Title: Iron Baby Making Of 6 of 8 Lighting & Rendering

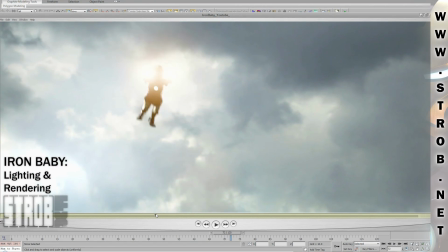1s
Hi, it's Trob again, and in this video I'll show you my lighting and rendering technique for the Iron Baby.
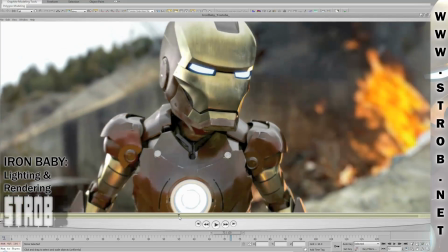9s
I'll show you how I lighted this particular shot, where the light is coming from the sky and from some fires.
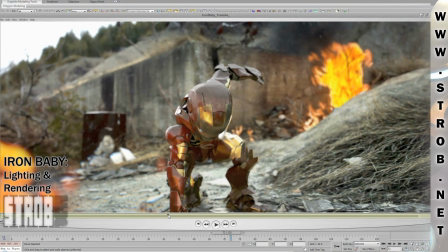16s
I will also show you in this shot how I had to use a camera projection technique,
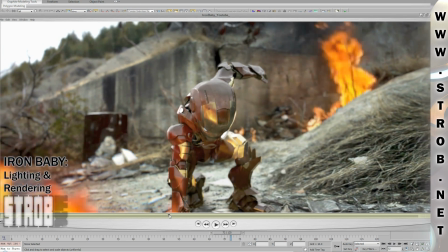22s
because for the background of this one I only had a still frame, but afterward We thought about making a camera move,
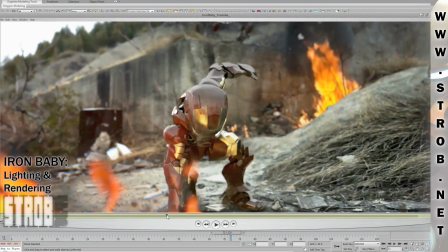30s
where the camera would be coming forward to get a close-up on the character.
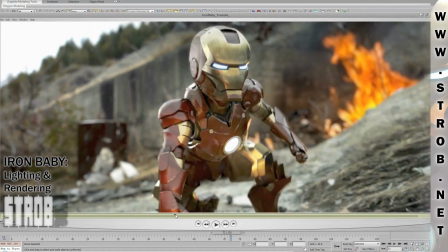34s
So I had to create some geometry on which I mapped my background,
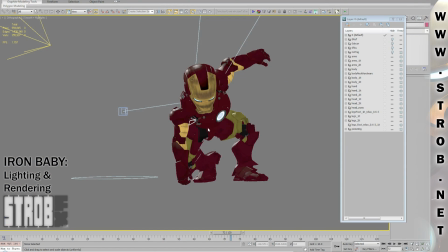39s
and I also had to add some cars where I mapped the fire footage on them.
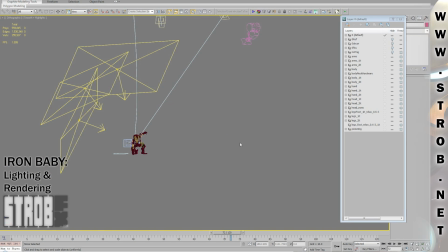46s
Here you can see my light setup. I used some V-Ray light, which are some kind of area lights. I also used the reflection map,
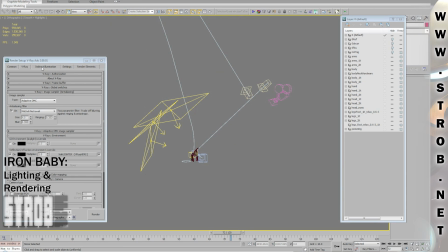56s
an HDR image that I put here in the VRace render setup. I didn't put it in the GI environment slot, I put it only in the reflection environment slot, because I'm not using GI.
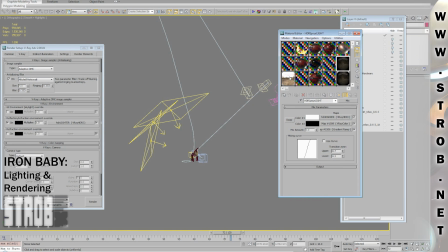72s
Here you can see my reflection map that I created with my fisheye lens.
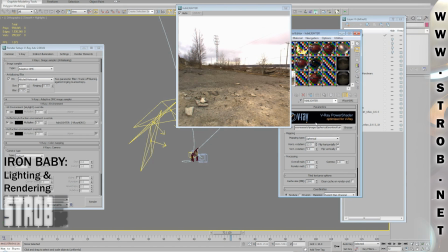79s
You can see it's really a 360 degree map supplying reflection from every direction.
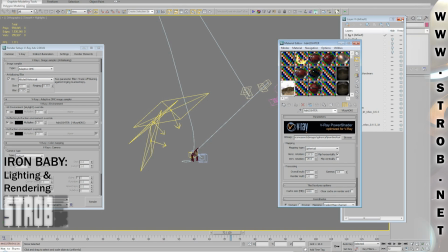86s
And I used this map in the reflection slot, but I also used it directly inside of my light
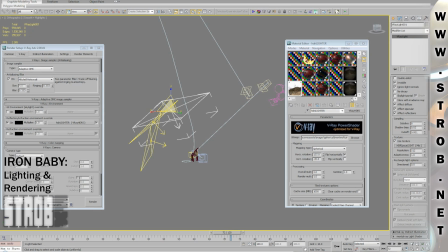94s
with a circular file off around it to simulate the light from the sun. You can see the circular file off here.
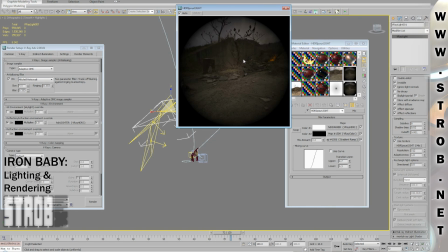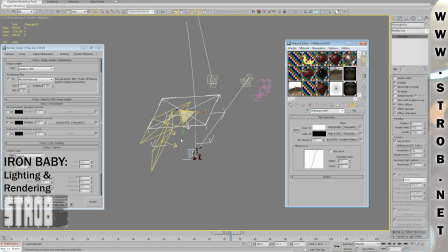112s
Inside of it there's the reflection map and my gradient circular file of here. So that's what I get and that's what I use to simulate the light coming from the sun.
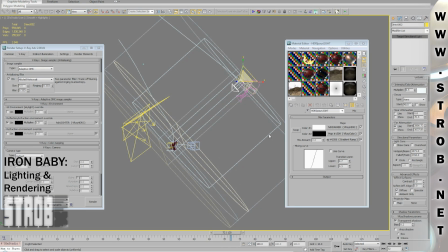130s
This way, with the circular gradient, I can have more control on my highlights. Those ones here are standard light that I use only as fill light,
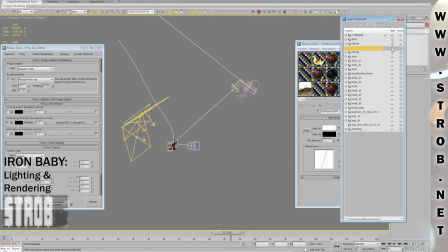143s
just to add some luminosity on the other side.
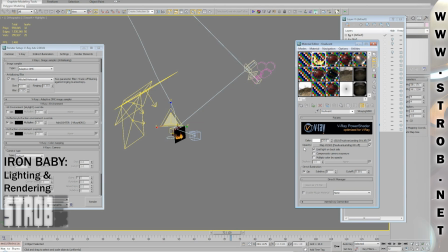151s
And then I also use some V-ray light material for my fire,
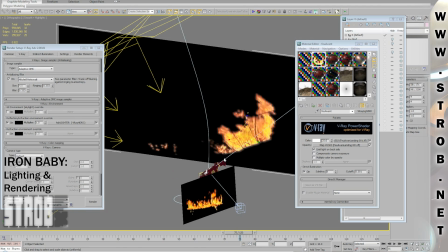157s
so the fire is really emitting light based on the fire footage and it's creating nice dancing highlights on the character.
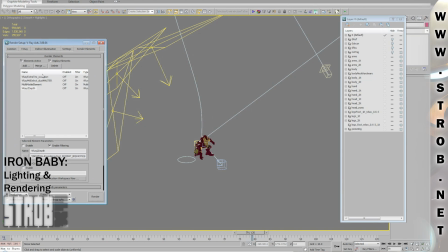167s
Here you can see I was using an occlusion pass to also add some more realism to my lighting. And let me talk to you about what I was not using. I didn't use indirect illumination or GI,
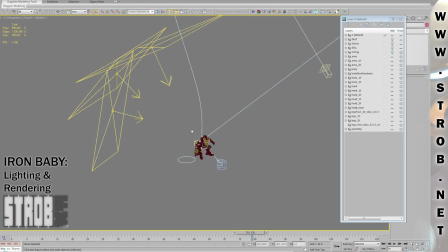180s
because I didn't need in any of my scene the color to spill from an object to another.
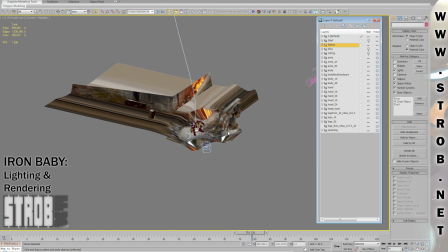186s
I didn't use neither IBL or image based lighting, because it's really too long.
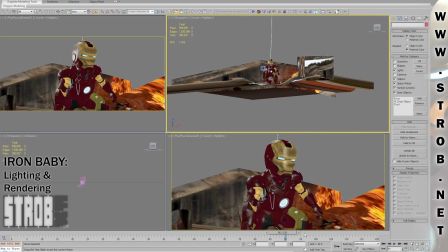192s
Sometimes I will render only one frame with GI and IBL to get some kind of reference,
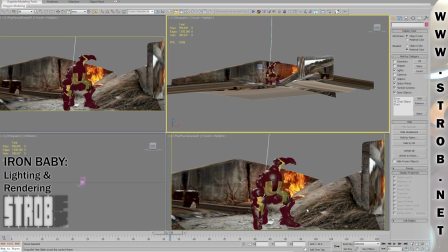198s
but then I can reproduce the lighting with some standard light, V-ray light, an iRes HDR image for the reflection,
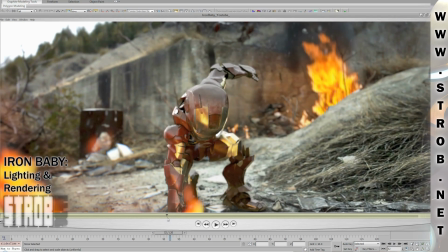206s
and it will render like 10 times faster for the exact same visual result.
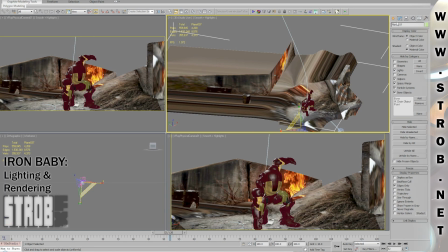212s
Here you can see the camera projection that I did for my camera move.
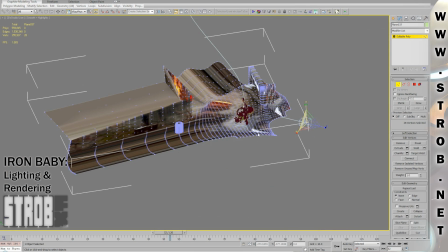216s
If you look from some angle, it looks like a bunch of polygons all stretched up everywhere, but if we look from the camera view, it will look correct.
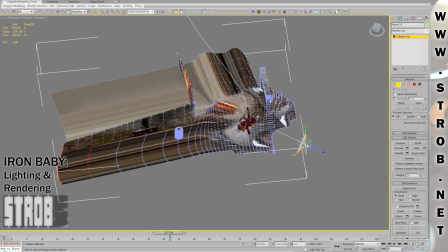226s
For positioning my polygon, I started with a plane facing the camera,
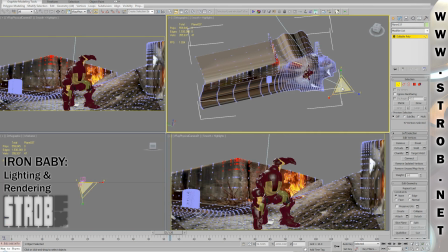232s
and then I used the camera as a pivot to scale my vertices away from the camera.